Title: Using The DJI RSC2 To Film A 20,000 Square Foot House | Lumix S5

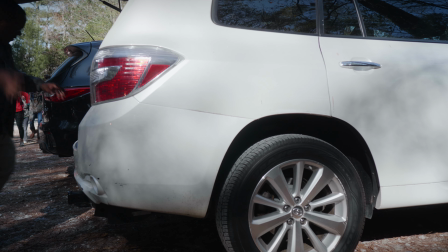supposed to know I see it differently.
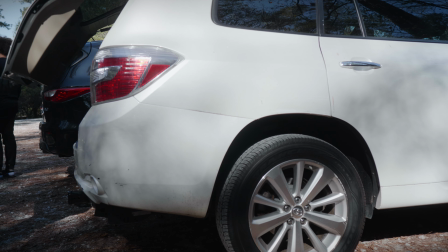Today, I really needed to get out and get some fresh air because yesterday I filmed 2 client projects in one day.
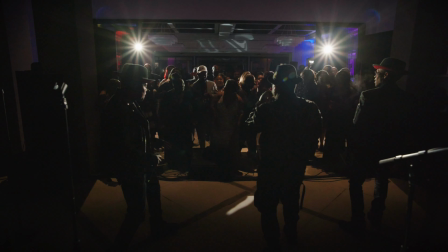Cause every time you tell me it was truly a long day. but nothing ever changes.
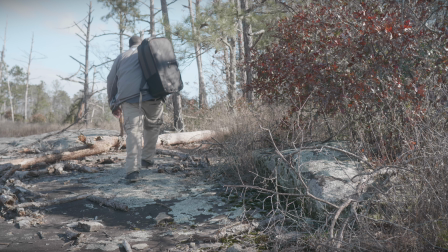And now I see, baby, you are hurting me.
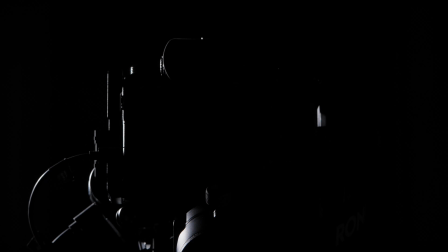Yesterday was also my first time using the RSC2 on a client project.
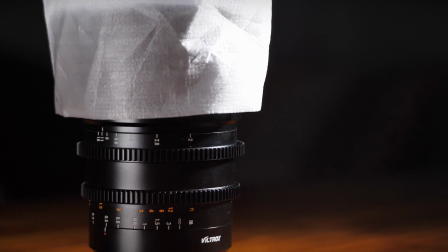Along with the RSC2, I used the Lumix S5, Viltrox 20mm Cine Lens, and the DJI Focus Motor.
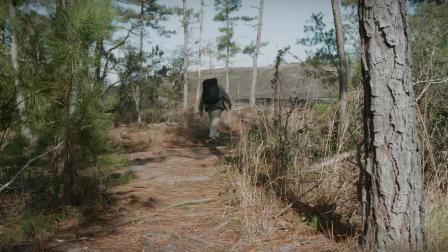So today,
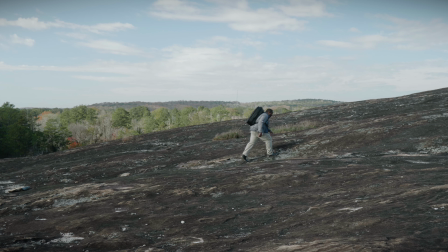I'm taking a hike up the mountain so that I can clear my head and really reflect on my experience yesterday filming with the RSC2.
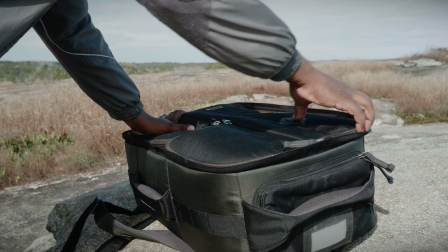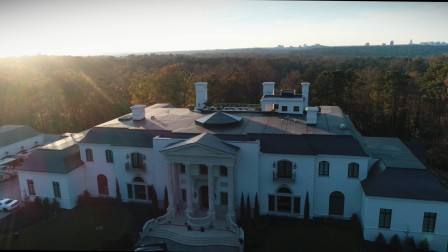The first project I filmed yesterday was a style shoot, which is a photo and video shoot compiled of several wedding vendors that will eventually be submitted for publication. My second shoot yesterday was a housewarming event. However, I'm not sure if you can call an event for a 20,000 square foot house simply a housewarming.
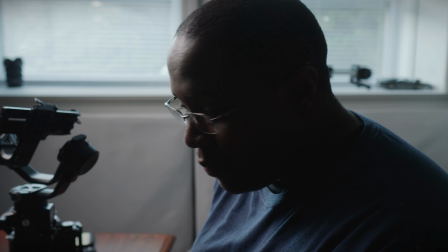There is a lot to like about the RSC2.
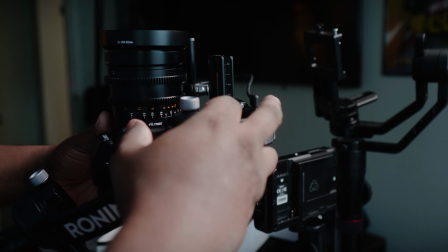One example is yesterday before I left my house to head to my first shoot, I had already balanced the gimbal.
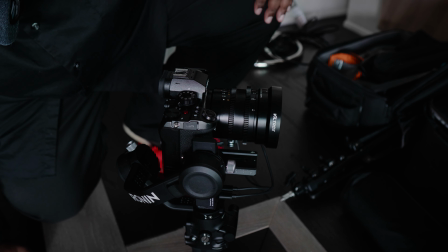So when I arrived at both of my film shoots, I didn't have to rebalance the gimbal at all.
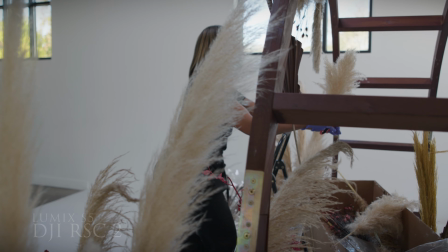I just unfolded the RSC2, put the camera back on it, and I was ready to start filming. Every time I arrive at a new shoot and restart the RSC2, I do run the auto calibration just to be sure that the settings are fine-tuned as possible.
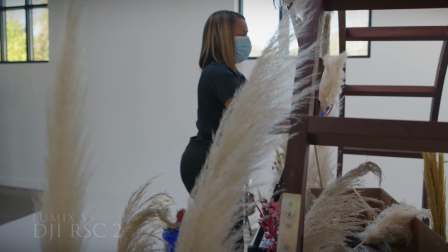At the style shoot, I started my day by getting some initial B-roll shots of all the prep,
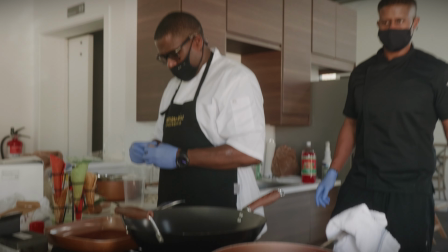like the model getting her makeup done and the food being prepared by the chefs.
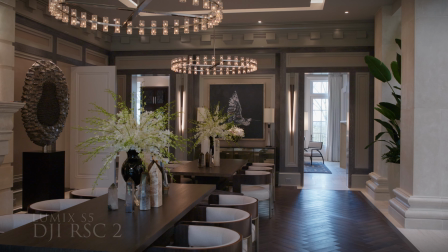At the housewarming event, I also started with some filming of the floral designs and the chef and his team preparing all the food for the guests.
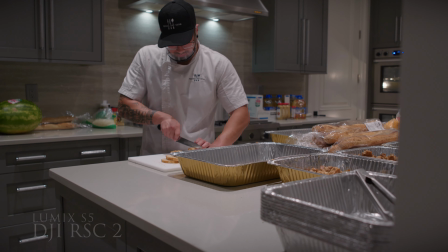I filmed all of the chef's prep shots at 24 frames per second as I wanted those shots to have a nice organic feel to them,
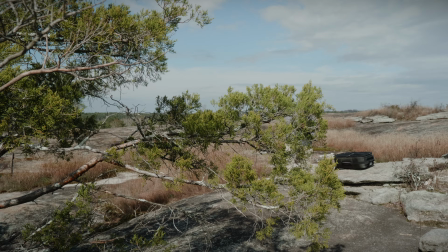and I was pretty happy with how they turned out using the RSC2. I'm always attracted to filming subjects while they are backlit.
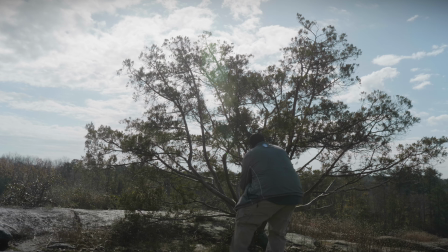I really like the dramatic effect you get from backlighting, and if I can find some beams of light to add to my shot, that's even better.
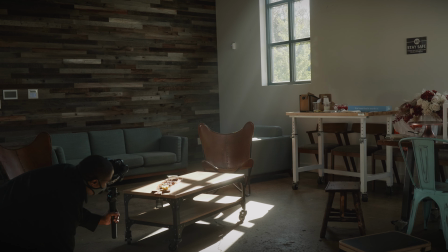At the style shoot, I fell in love with a patch of light perfectly bursting through a window. So I decided that would be the area where I would use the S5 and the RSC2
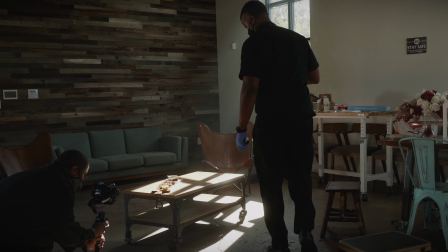to get some of my detail shots of the stylized dishes created by our chefs.
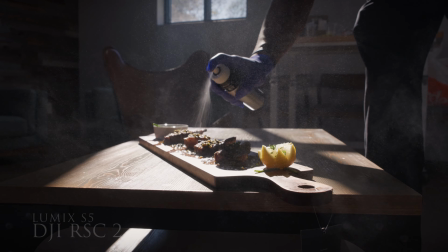So I will typically film detail shots like these at 60 frames per second so
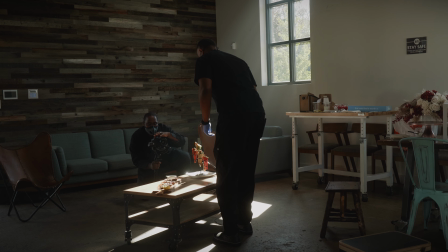that I can slow the shot down in post to further remove any shakiness in my shots. I also had the S5's image stabilization turned on. So here are the shots at normal speed.
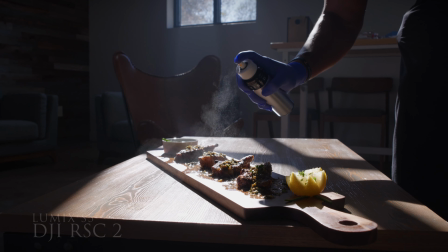And here are the shots slowed down to 40%.
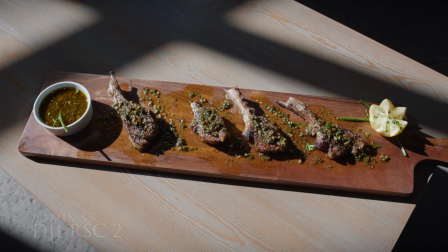I like that.
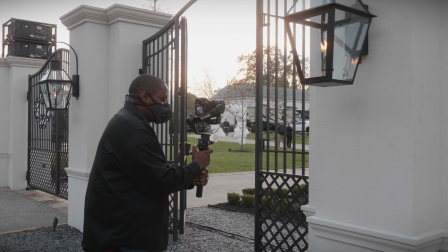Back at the housewarming, once the lighting outside was perfect, I started to get my exterior shots of the house.
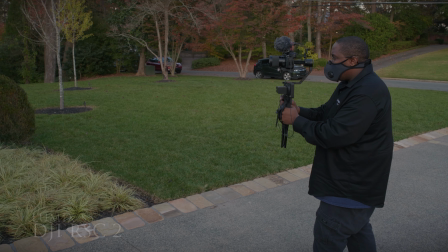For these shots, I used both the GH5 on the Crane 2 and the S5 on the RSC2.
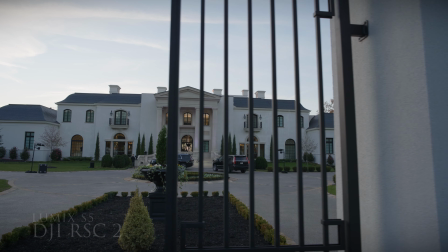This is a client project, so I will be getting shots in both 24 frames per second and 60 frames per second,
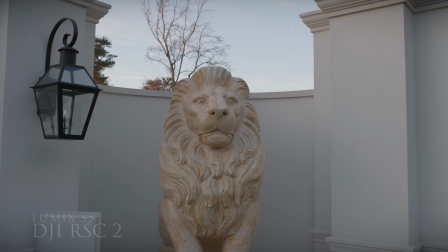as I know I'll want to slow down some of my shots in post.
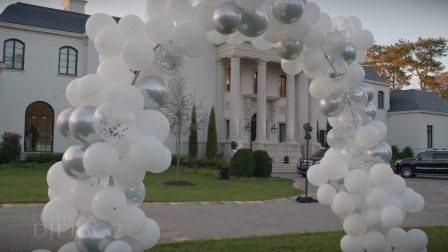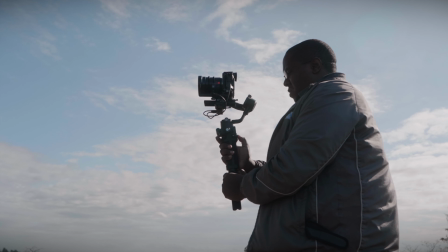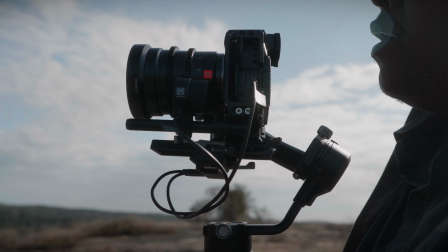This is a good time to talk about the DJI Focus Motor.